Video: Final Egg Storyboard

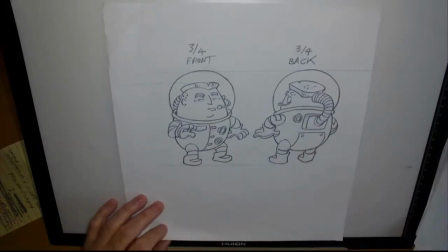[4:08]
And again, at this stage, up to this stage, last week and all, you should have been thinking of all sorts of different ideas and making some ideas and notes and drawings and maybe some dialogue ideas and defining of character. And hopefully you did it several times and really started working out which is the best one.
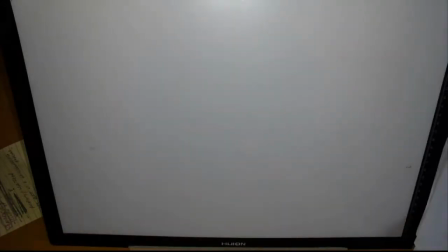[4:26]
So I kind of went back to the very beginning here and went back to the original
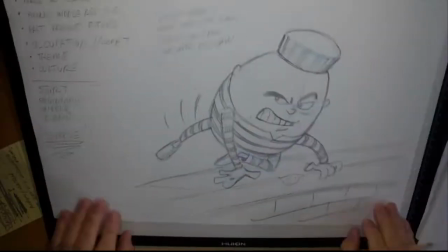[4:33]
nursery rhyme and kind of worked up this. I thought, okay, Humpty Dumpty and the wall.
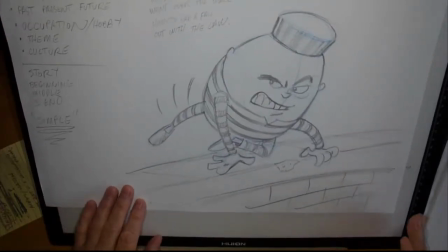[4:40]
I will keep the two of them, but it's a whole different type of wall.
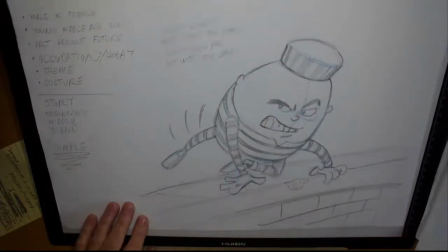[4:43]
So I made up a new nursery rhyme here and had Humpty Dumpty went over the wall. Humpty Dumpty had a fallout with the law. So I kind of made up my own whole new story with that.
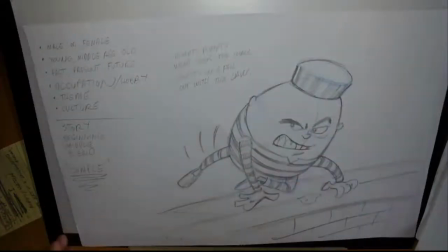[4:56]
And that's kind of, the direction I'm going to go with the story.
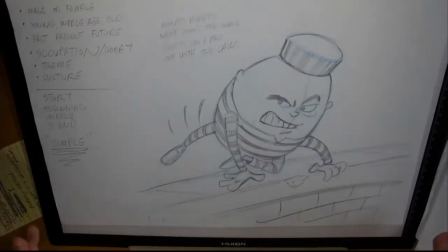[5:00]
And my character is a bad egg, and he's in jail, and he's in a prison yard, and he makes a break for it.
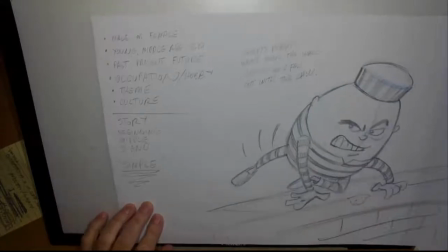[5:07]
So, getting to that point, and again, looking at lots of ideas, trying to figure it out.
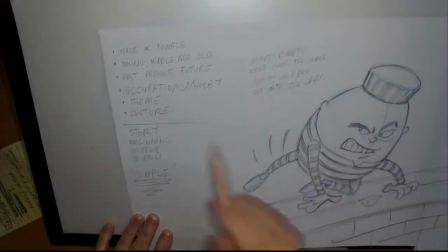[5:12]
But breaking it down, who's your character, male or female? Are they young, middle-aged, old?
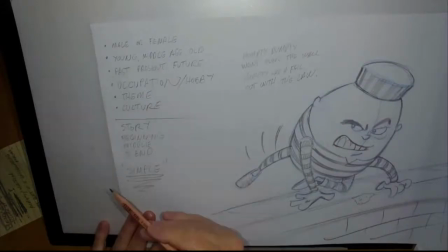[5:17]
Is all this taking place in the past, present, or future? Is there an occupation, a hobby to the character?
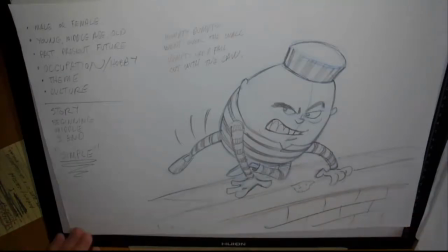[5:23]
Well, I guess his hobby, occupation is criminal. So I work that out. Then the whole theme of your story.
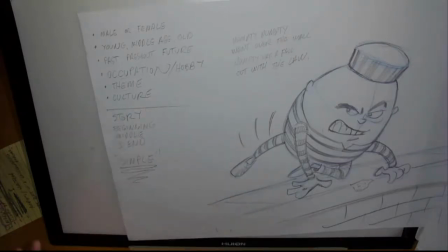[5:30]
And what kind of different culture, where are we in the world? Or what are you creating as your own world and working that out?
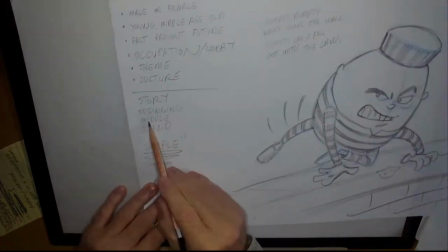[5:36]
Then working up a story that has a beginning, a middle, and an end. Keeping it simple.
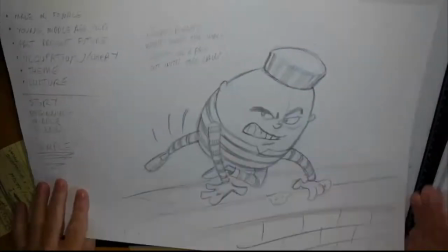[5:41]
And hopefully this sample keeps it simple as well.
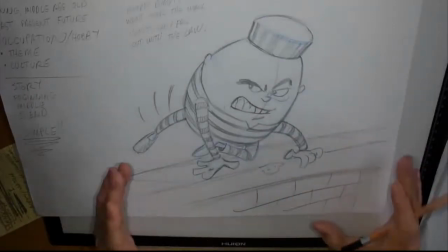[5:45]
So all started off with trying to do a key scene of something, and that's where this direction started to take me.
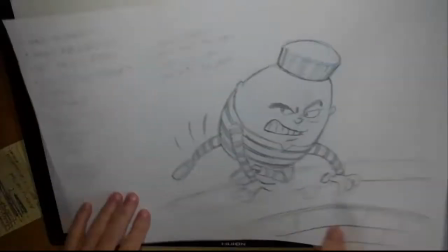[5:52]
So I kind of stuck with this one. I don't know, just having a little fun with this, and had an idea where it could go.
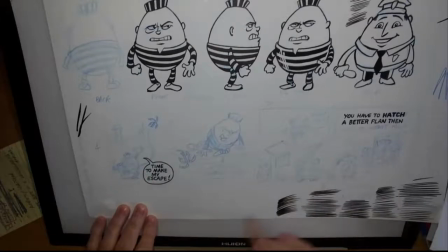[5:59]
Again, doing up some key panels here, and again, this I took it to a storyboard.
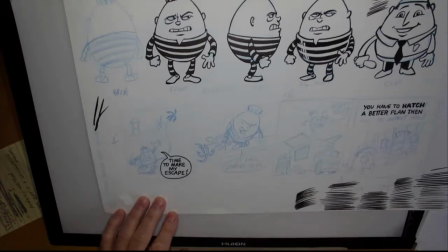[6:05]
Not storyboard stage, but a comic strip stage, which you do not have to do. But the idea of doing some panels of action.
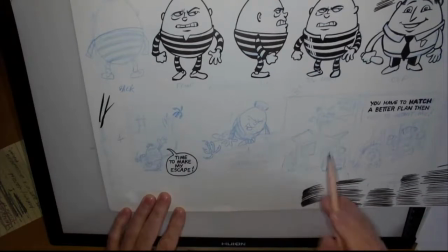[6:12]
The beginning of your story, the middle section, and how it wraps up and ends at the end.
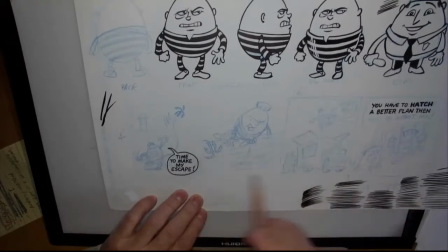[6:17]
And again, I'm doing it in 4 panels like a comic strip to keep it simple, but also trying to work out my cinematics. What's my camera angles? What are my scene changes? Scenes don't really change, but trying to find out where the camera is moving to be able to tell that story.
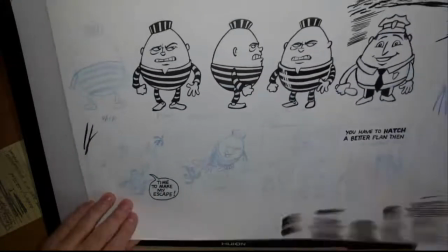[6:34]
So let me move on this one. And again, still working on and refining that character.
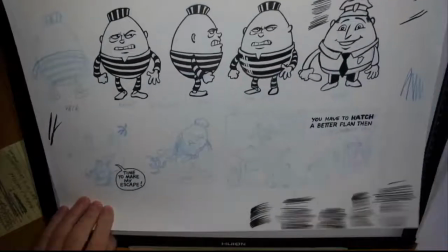[6:40]
Different views. And I do have another character who shows up near the end,
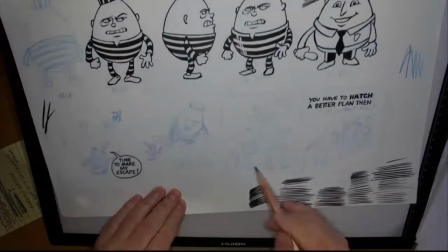[6:45]
and that's a police character who nabs him as he tries to make his prison break.
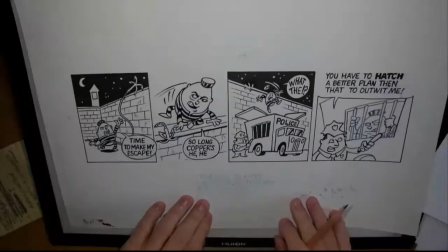[6:51]
So mostly focused on the one character. So again, trying to keep it simple. So here's that kind of drawn out as a comic strip.
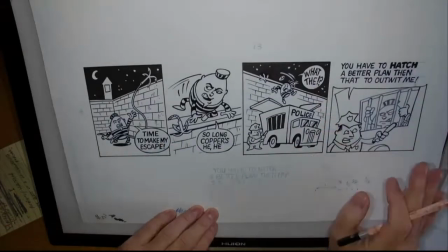[7:00]
Again, the whole idea of word balloons and such is why I abandoned us doing a comic strip, because it's print media. It really has different confines and dimensions to work with, and I want to keep it simple, that we're working storyboard with the 16:9 format, making that work.
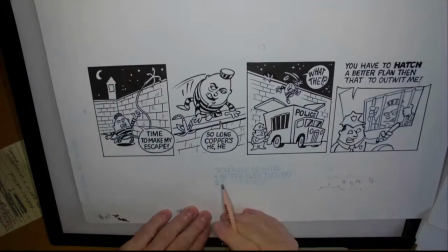[7:19]
But since I had these, kind of working in cinematics, even a comic strip style.
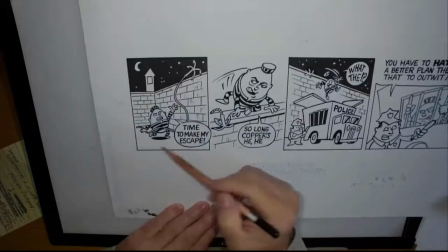[7:25]
So we're inside the courtyard or prison yard,
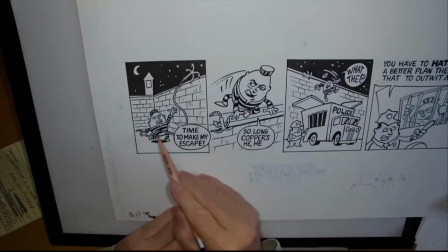[7:31]
and our Humpty Dumpty prison character throws a grappling hook, says, "Time to make my escape."
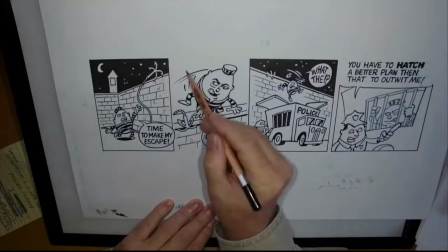[7:38]
Now he's on top of the wall, and we're on the other side. We moved the camera over to the other side of that wall.
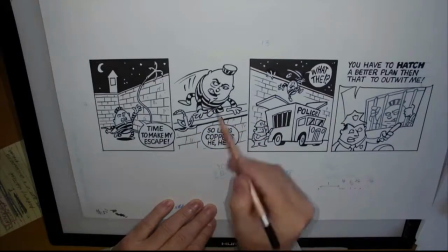[7:43]
So we can see the grappling hook, him coming over, and him saying, "So long, coppers."
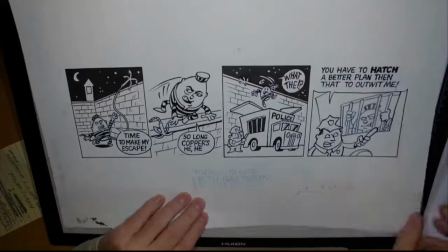[7:48]
So I'm kind of doing a retro thing, more like a prison thing from 30s, 40s old films, black and white films, keeping that sort of feel.
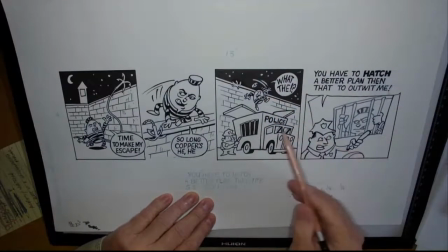[7:56]
And as he jumps off, he's going, "What the?" And there's Patty Wiggin with the top open, all ready for him.
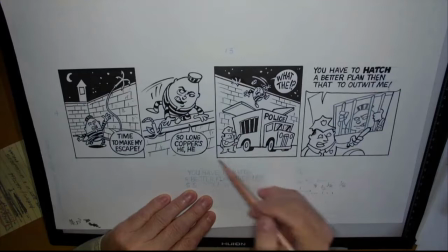[8:02]
And we got a little prison guard, policeman, egg character here.